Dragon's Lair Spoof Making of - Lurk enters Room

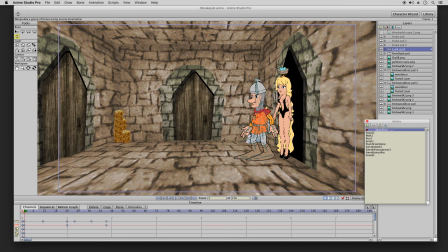252s
and just paste that in there. So let's say he's not that careful right now. This is the first room he entered but actually he knows what's going on by now. He made it all the way to the princess.
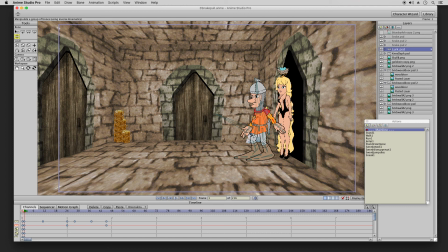270s
So on the other hand let's say he's aware of all the danger of the castle. So the first thing I want to do is
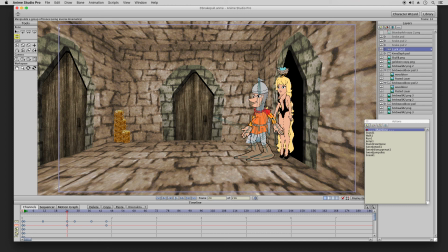284s
have his arm extended out for just about a second is good. And then move his head forward a little bit just to show that he's about to move forward.
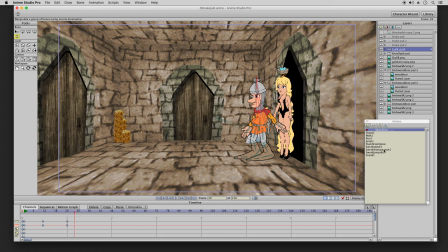300s
And then here I could probably go with the sneak that I worked on before. and move him to the center of the room.
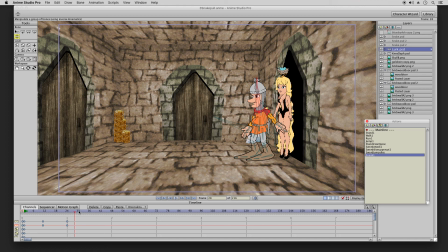321s
Maybe that would be a good start. Well, actually I'll just go with the walk. This way it's got a starting point. So I'll keyframe this position right here.
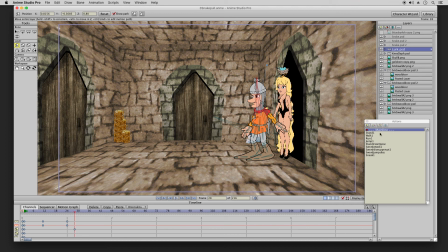339s
And next thing I'll do is just have him start to walk. Rather than have to go through that whole animation process, I have it already animated that
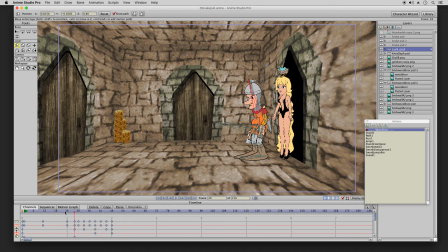353s
I created earlier and now I'll just go from there and here he starts his walk. How fast do I want the walk? That's the question now.
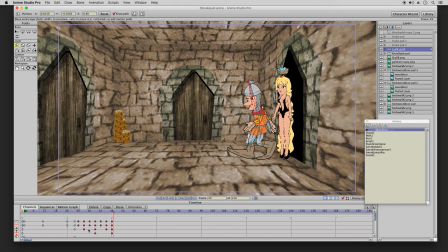368s
So I do want to extend it out a little bit, so maybe like there, every fifth frame or something like that.
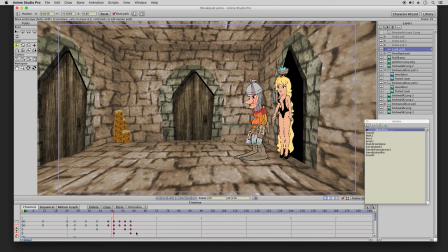384s
And they look pretty evenly spaced, so I could do that for this. It'll just be a quick walk just to the center, so
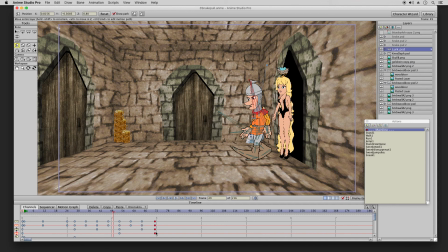that'll be okay. so here he is he starts to step forward that arm looks
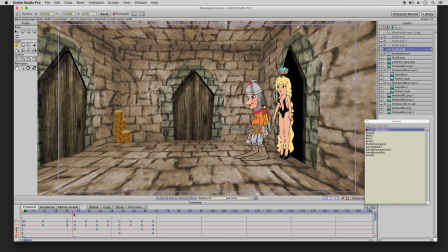416s
a little weird because he brings it forward but then he brings it back it doesn't make a whole lot of sense so what I'll do is
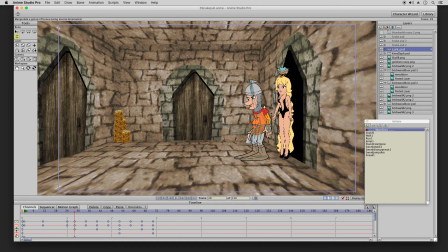429s
grab that arm keep it back there like he's holding her back from advancing until he figures out what the room's about.
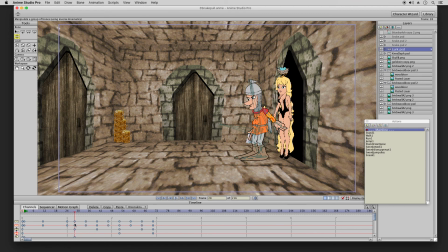444s
And now he'll move forward. So I have him right there. I'll do a linear keyframe here. And if I jump to here, will that be enough to get him to the center? I think it might. But let me take a look here.
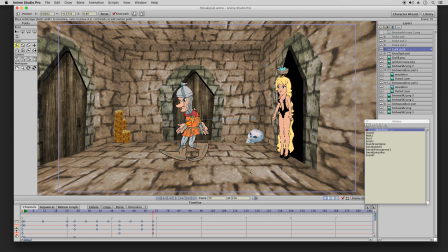465s
Because at the center is when I'll have the next action. So here he is here. He's stepping forward. I have to make this linear so it goes quickly and no delay or anything like that.
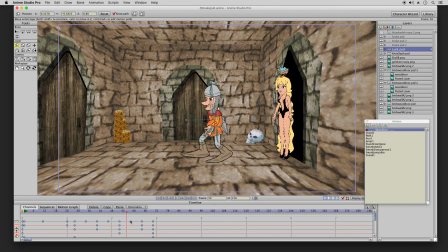485s
Looks like he's sliding a little bit. It might be okay. I mean it looks okay.